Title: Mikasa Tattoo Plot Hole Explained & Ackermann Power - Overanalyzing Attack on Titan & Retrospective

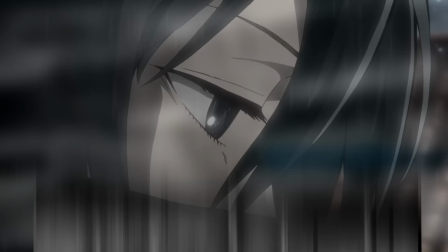12:30 An even more pronounced version of this sort of worldbuilding would come later with the Iceburst Stone, but more on that later.
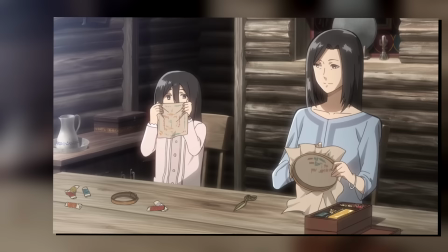12:36 And with that, we get into the meat of this episode, the Mikasa flashback.
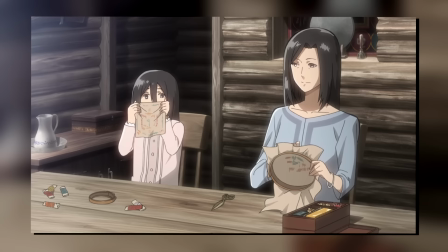12:41 First and foremost, this is where a very important thing about the Ackerman heritage is revealed that would cause a lot of confusion later on.
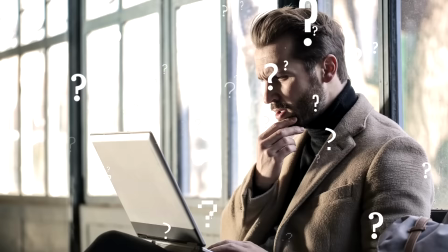12:49 And thankfully, a friend of mine warned me about this before I started working on this video, because I was just as confused.
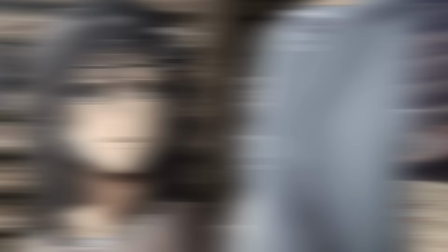12:56 In this episode, we see Mikasa's mother talk about this embroidery pattern that has been passed down through generations,
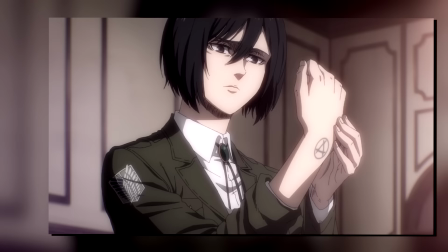13:02 which on initial viewing might not have seemed like a big deal, but with everything we learn of later in the story,
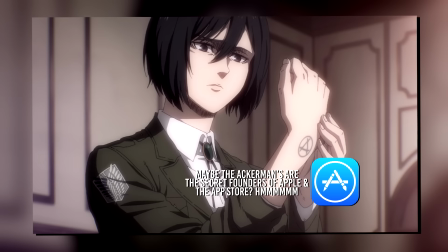13:09 I think it's heavily implied that it's the same pattern that would be revealed as Mikasa's tattoo way later into the final season.
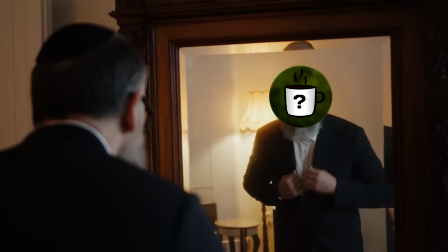13:17 And as I think most anime-onlys did,
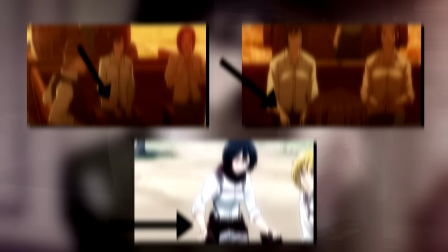13:19 I immediately began questioning my own sanity because we have seen Mikasa's hands and there was no tattoo to speak of.
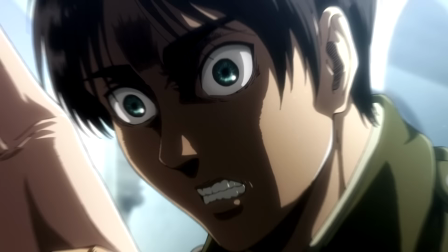13:27 And, as it turns out, this is either an anime-only plot hole,
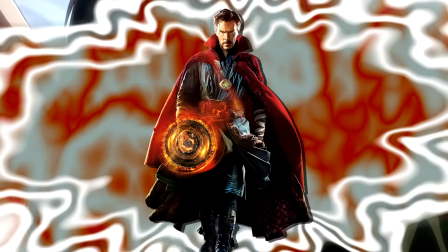13:32 or the Attack on Titan story is actually so much more complex than I could ever even comprehend and is actually a multiverse.
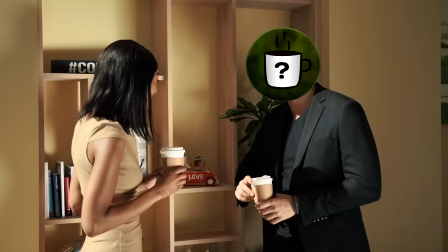13:40 Again, I haven't yet touched the manga myself at all,
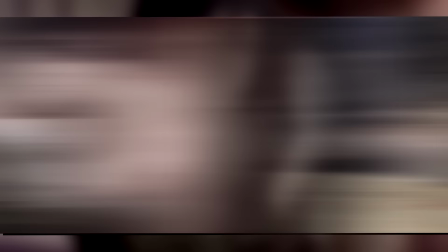13:43 but a friend of mine told me about this scene specifically when I brought it up after the episode with the tattoo reveal aired originally.
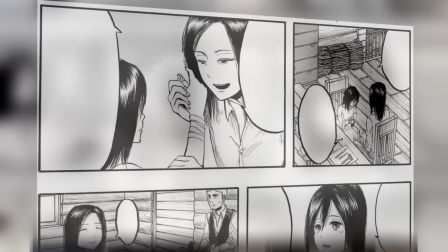13:50 Apparently, the anime changed this scene to be embroidery, whereas in the manga, they always talk about Mikasa's wrapped-up hands.
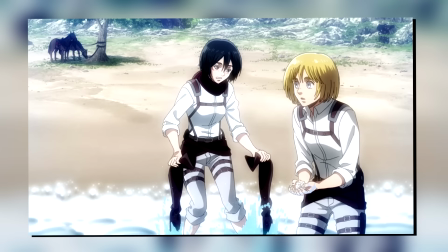13:58 And on top of that, every single time we see Mikasa's bare hands, which clearly has no tattoo in the anime,
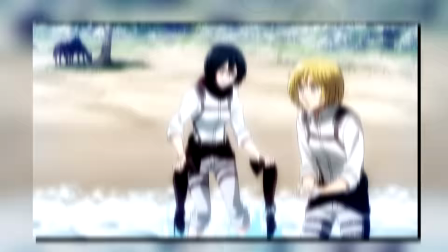14:04 is also a mess up on the animation front, as it is always covered up in the manga.
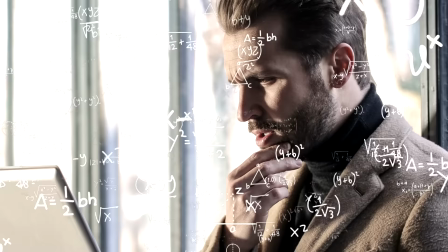14:10 All multiverse jokes aside, at this point in the anime story, I honestly couldn't tell you why it was changed in Season 1,
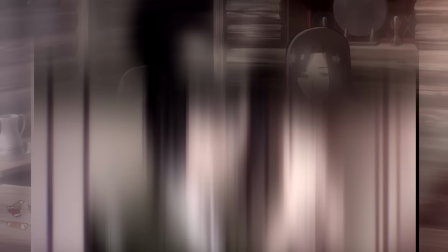14:17 and why the tattoo popped up at all considering it was never present in the anime,
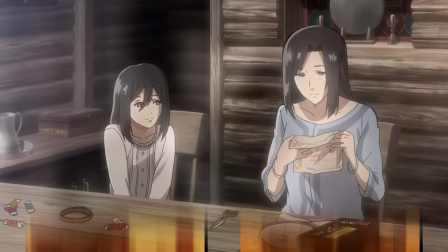14:22 and in the grand scheme of things, its presence isn't even a huge deal in the story.
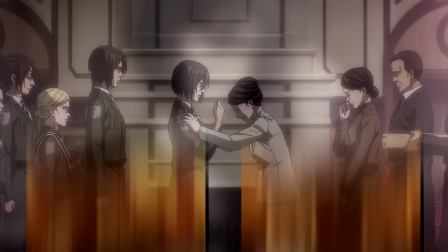14:28 So yeah, I just write this down to an animation error since it is essentially just retconned into the final season.
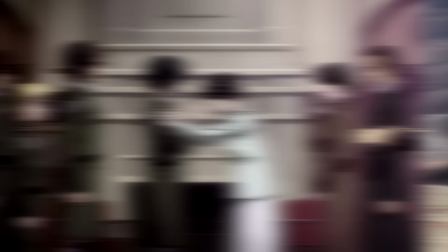14:34 Whether it has any deeper meaning than what we've learned already, I guess is yet to be seen,
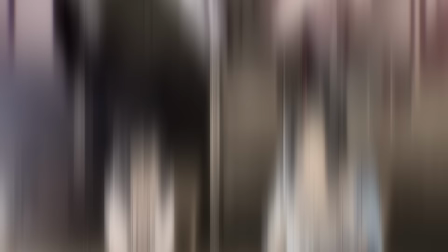14:39 but as of right now, that should hopefully clear up any confusion about it for my fellow anime-onlys.
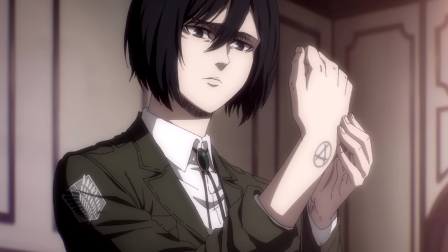14:44 Though in a broader sense, the tattoo itself being hidden actually has another angle to it which many of us in the Western world may overlook.
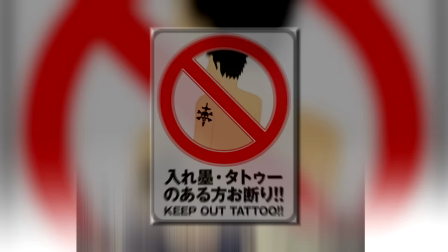14:53 Put briefly, tattoos in Japanese society are super taboo due to their links to the Yakuza,
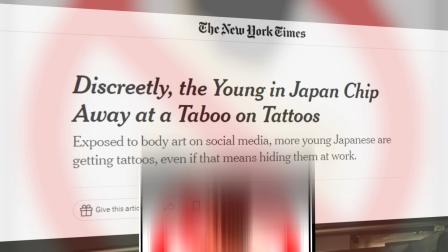14:59 to the point that entering hot springs and other public establishments is often banned outright.
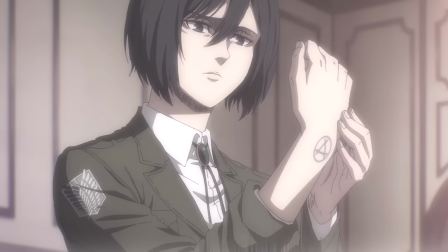15:04 With the changing times and globalization, the stigma around them is of course slowly changing,
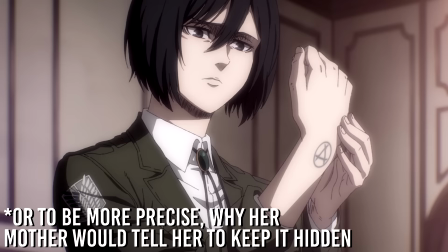15:09 but I think there's still an argument to be made that in the context of Attack on Titan,
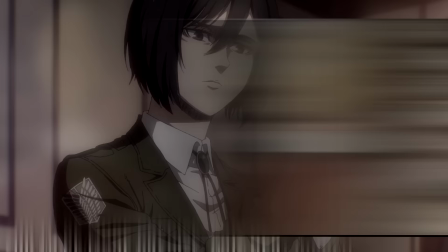15:13 that historical taboo is another reason why'd Mikasa keep it hidden in the first place.
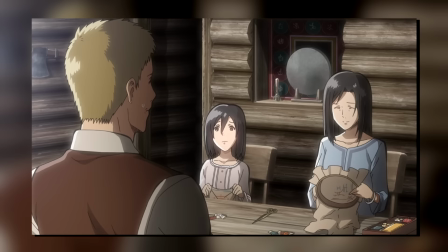15:19 As for the rest of the flashback, first off, note how this is one of the rare shots in this episode which are properly lit and have a warm color palette,
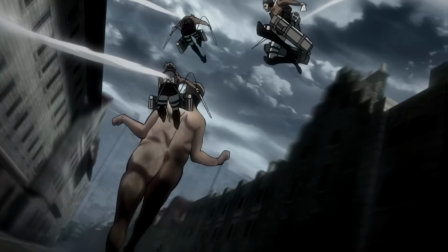15:27 even despite a storm Reiji gone outside. Considering this would be one of very few and short happy scenes in this episode,
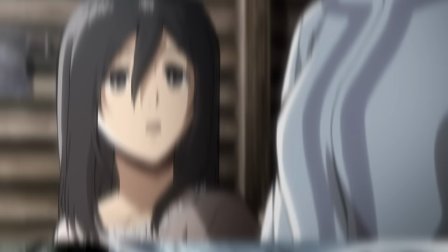15:35 it just works to visually contrast the darkness that surrounds basically everything else going on.
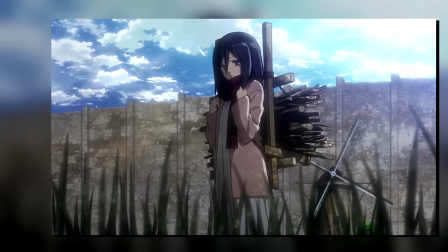15:41 As for Mikasa, this is obviously a far cry from the cold and composed person we know throughout the series,
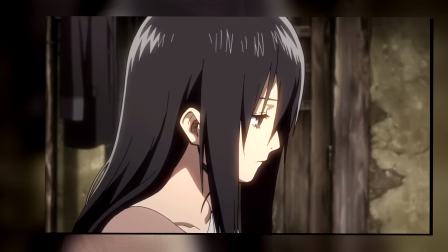15:48 as here she is just a normal and joyous kid, immediately implying that something must have happened to make her that way.
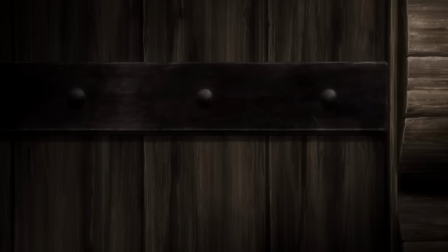15:56 Speaking of which, it is then that we hear a knock on the door. And one thing that I absolutely loved here is the transition,
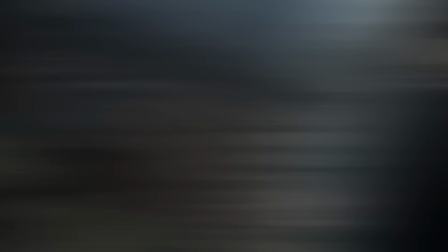16:04 because we cut to Grisha and Aaron on the outside also knocking on the door, clearly implying that it was them who knocked just a few moments ago.
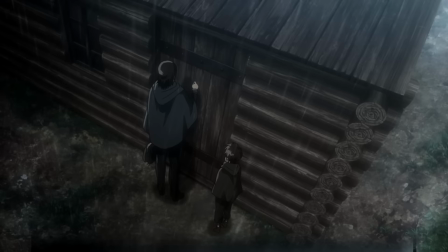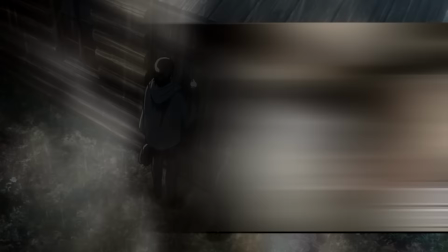16:18 But that is, of course, not the case, because this actually takes place far, far later.
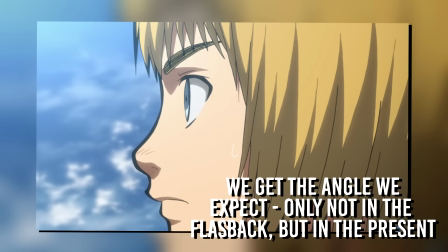16:25 Just like I mentioned with the Armin flashback transition in the last episode, it's just some excellent direction that subverts expectations in an extremely subtle and clever way, so I just love that.